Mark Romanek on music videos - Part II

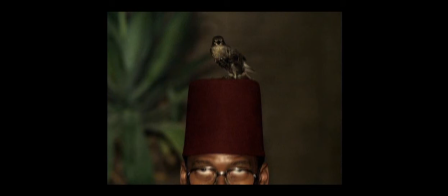For some reason, I think because the Joni Mitchell sample is from about 1971 and a lot of this photography was from the early 70s, I put those two things together.
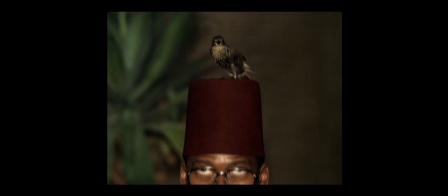But more importantly, actually, I think without sounding self-righteous, I was really getting pissed off by the kind of videos that I was seeing.
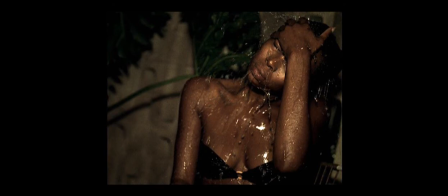This is going to sound like a really pretentious thing to say, but I felt like black culture was representing itself in a really narrow way. It's ridiculous for a white boy to look at that and say, well, maybe I can do something about that, but that's kind of what happened.
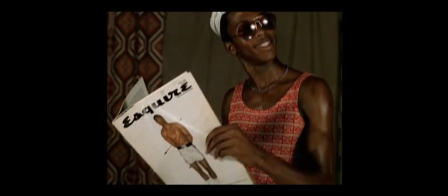And I said, you know, I would like to make a video that depicted black culture that wasn't African-American culture, but it was African culture, and it wasn't so obsessed as a lot of the hip-hop videos were in that period and still are with less materialism and sexism.
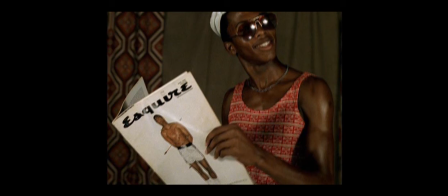I just felt like there's got to be other aspects of black culture to depict, and that was sort of the manifesto I made for myself.
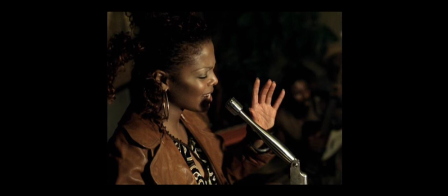As a filmmaking challenge, as a technical filmmaking challenge, I wanted to recreate a world that was a period world that's really exotic and alien to me, certainly, in Los Angeles on film, as artifice,
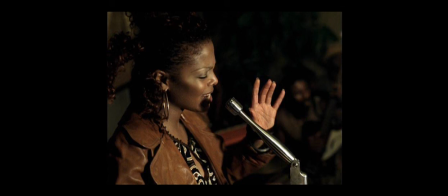as like how authentic can you make this by just the craft of filmmaking and production design and wardrobe and makeup and casting and to this day much to my pleasure i have people say where did you shoot that video did you did you go to south africa or did you go to west
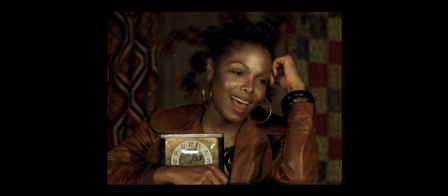west africa or where did you go to shoot that and i suddenly shot it on the corner of sunset and gower the casting director was a woman named resa bearish it's really the casting among other things the set that virginia lee designed is stunning and the clothes that that Kim Bowen and David
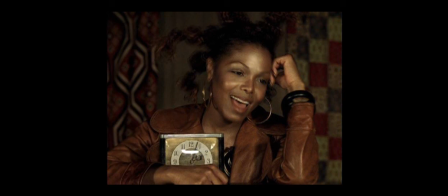Bradshaw designed are stunning. And Jeff Cronin with cinematography is beautiful, but it's the casting that's really astonishing.
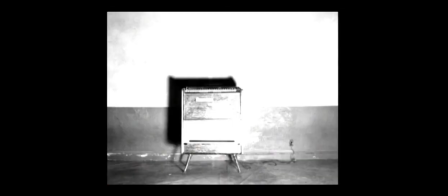The central gimmick of the video was that the camera would disappear into black voids,
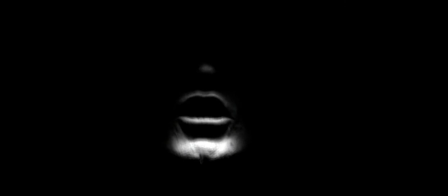and in each of those voids, Keith would emerge in this sort of spectral way. So that was kind of a motif that ran throughout all this sort of Ouija-esque imagery.
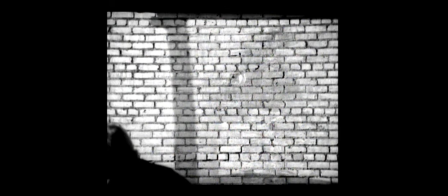So I just tried to think of a lot of holes and orifices that the camera could disappear into like
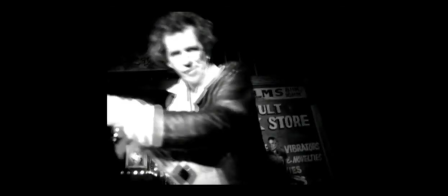open manhole covers and vents and broken television sets and things. That was obviously the exception to the lighting idea and there were other exceptions, some of the interiors we lit with practical lights but we had a very hard light right in front
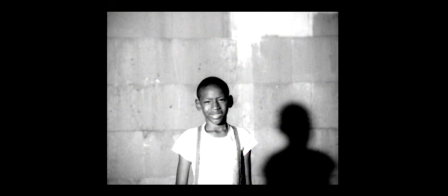of Keith's nose and I just had him sort of lean into it and lean back out into the darkness and it
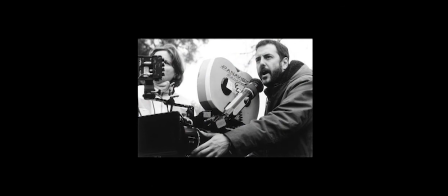was a little awkward for the first few seconds and then he really got the hang of it. He started to really work with it in a pretty intuitive way.